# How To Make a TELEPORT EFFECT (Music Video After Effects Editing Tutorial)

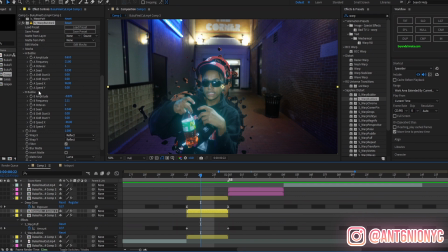249s
We have to animate it firstly. So after you've done with the warp bubble amplitude and frequencies, all you want to do is keyframe both A amplitude and B amplitude. Drag those two keyframes to the end of the clip, go to the start, and make them both 0.
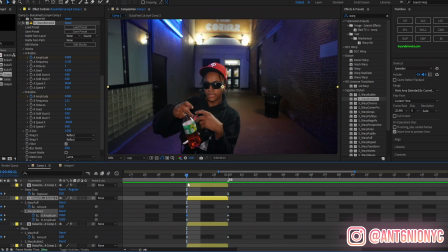263s
So now you have something like this, which is looking nice.
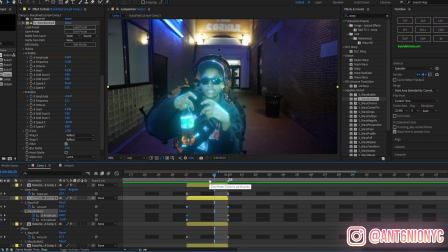268s
You also, now what we want to do, we want to have that blue color effect because he's teleporting. So we want that nice blue effect while he's teleporting. So what we can do is go to S underscore tritone, which is a type of tint, and we can apply it to both layers.
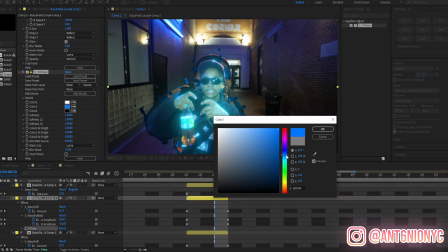284s
Change that from gray to any blue you like. It's pretty cool, a nice tube mixture of blues.
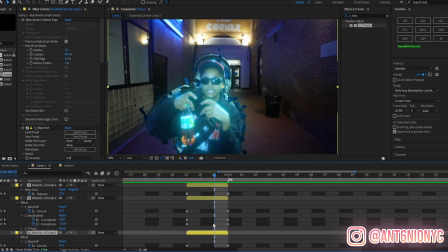288s
Obviously, you don't have to follow me. You can choose any color you'd like. Now what we can do, we can also add particles. It's really up to you. Now what I'm gonna do is apply that overlay.
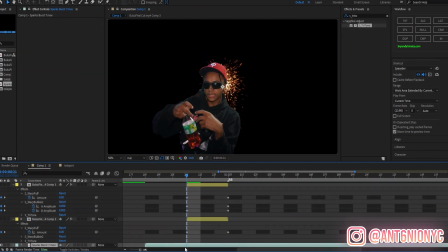300s
It's basically a spark overlay. So we're gonna cut that, put it down,
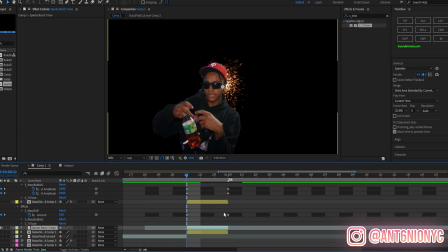306s
cut it like that, cut it to the length. And it is kind of slow, so what we're gonna do is time remap it. So enable time remap, enable a keyframe, go towards the end of the clip, and fast forward it until it's kind of dissolved, put that towards the end, and move the beginning to the start.
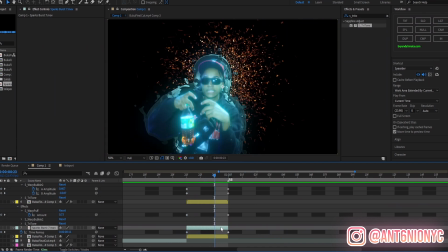323s
Since it's building up, you know it's from 0 to 100 basically. So now what we wanna do is center this, and right click on the clip, blending mode, and screen.
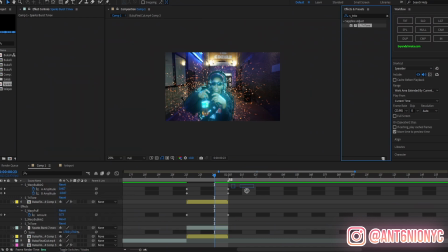332s
It removes the black solid, and all you get is the particles. We'll add tritone again, it's blue, look at that. And we'd also add a glow onto the particles so it can be like it can pop out more.
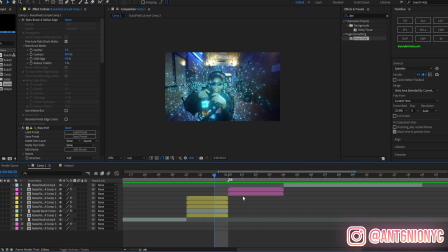343s
What we're gonna add now is a warp onto the main subject, which is above, and that'll be a quick and simple. It'll be one frame of a warp bubble. Furthermore, and sell it. So what we're gonna do is mess with this.
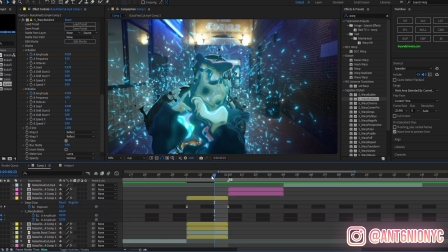355s
So both amplitudes, we're gonna leave this on this frame, go one frame back, and make this 0 and 0.
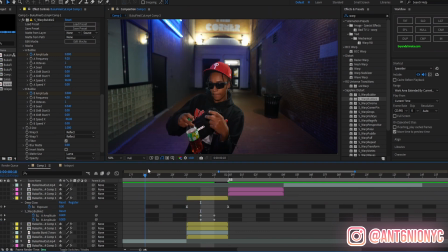364s
So basically, what you're gonna see is one frame, and then it's gone.
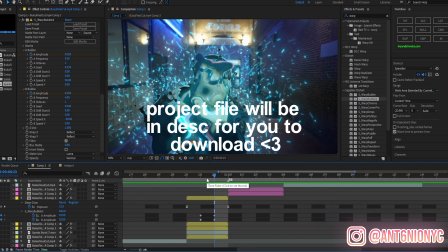373s
And I will be leaving these presets down below for you guys, so you're welcome.
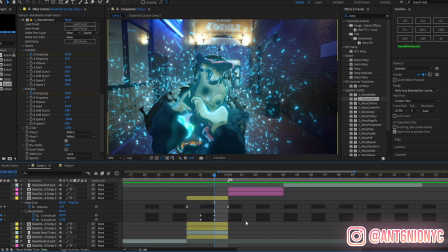379s
This will be a free preset for you guys. You don't have to do it on your own, but if you'd like to learn it and do it on your own, feel free to.
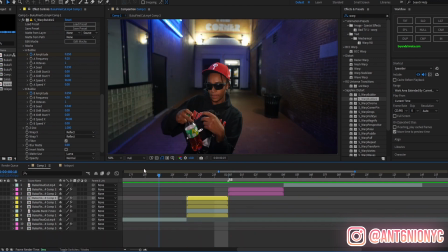384s
So now basically after we've done that,
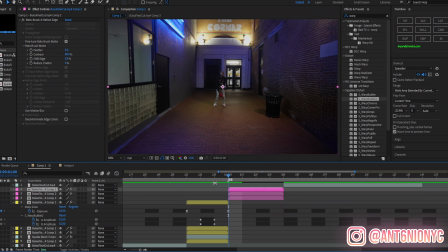386s
all we gotta do is do the same thing we've done from the buildup until the actual like ending of the teleport. Hit warp bubble to select both, and now you wanna copy and paste it to the first layer of the second clip.
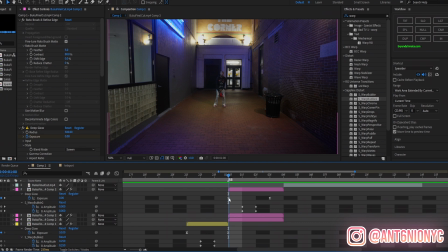402s
Now, as you see, it's building up again. We don't want that. What we're gonna do is move the first keyframes to the end and the ending keyframes to the front. We're gonna do that with everything, as you see here. Look at that. First layer is done.
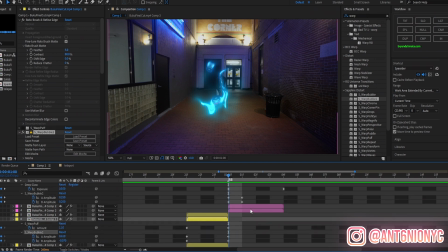415s
Second layer is the warp bubble. Copy, paste to the second layer. Move that from the front to the end and to the front.
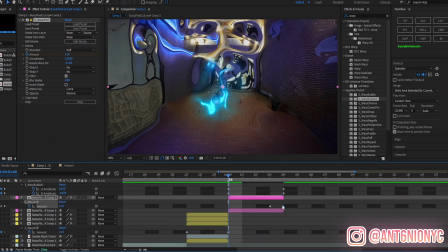428s
Third layer, warp puff, end, front.
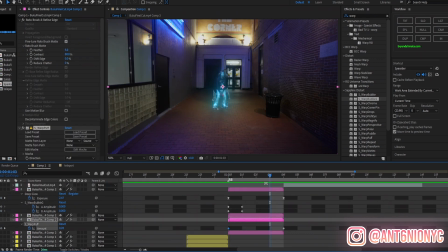434s
But now you're noticing that since it's a smaller subject, all the warps look a lot weirder.
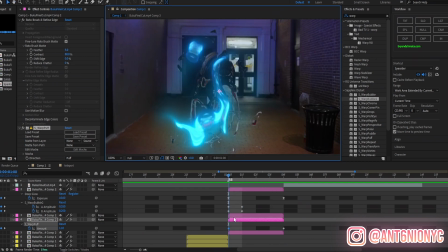439s
So what we're gonna do is tweak it so it matches with the size of the original subject. So we'll just go into the warp bubble, turn down the frequencies, and turn down the amplitude as well, just by a little bit. And same with the warp puff. What I'm gonna do is turn it down a little bit.
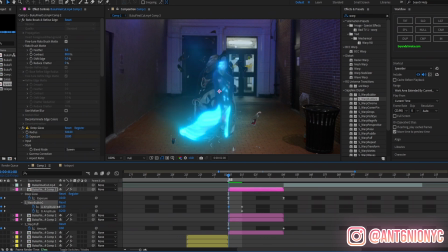460s
And with this warp bubble in the first keyframe, we can honestly up it a little bit.
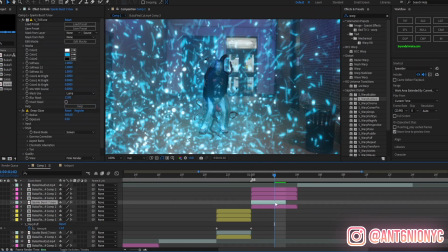467s
Also, don't forget the particles. Put that underneath your subject and change the time map from the front to end.
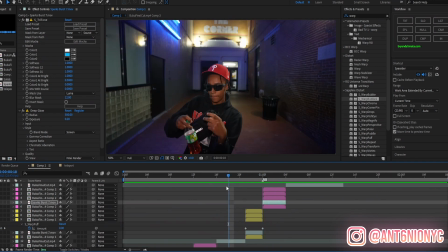476s
So yeah, after doing all that, this is what you'll be left with.
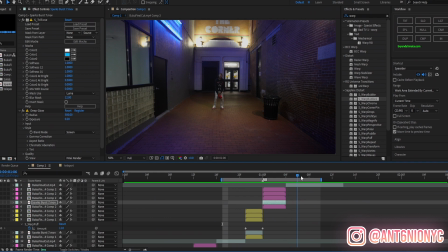483s
A nice cool little teleport effect for you to use for your videos in the future.
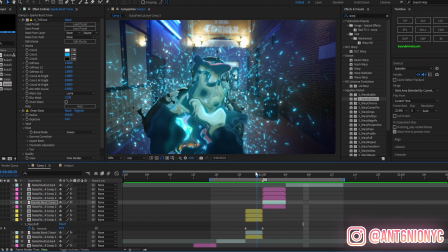487s
Now, if you do want to spice it up, obviously you can apply a shake. So yeah, that about wraps up this teleport effect that I made.
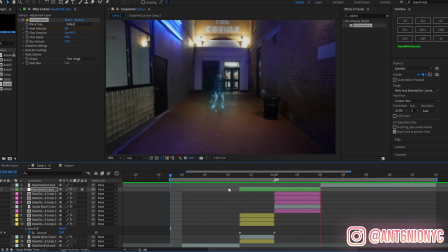493s
All presets will be left down below in the description. I'll leave the project file actually so you guys can save it yourself.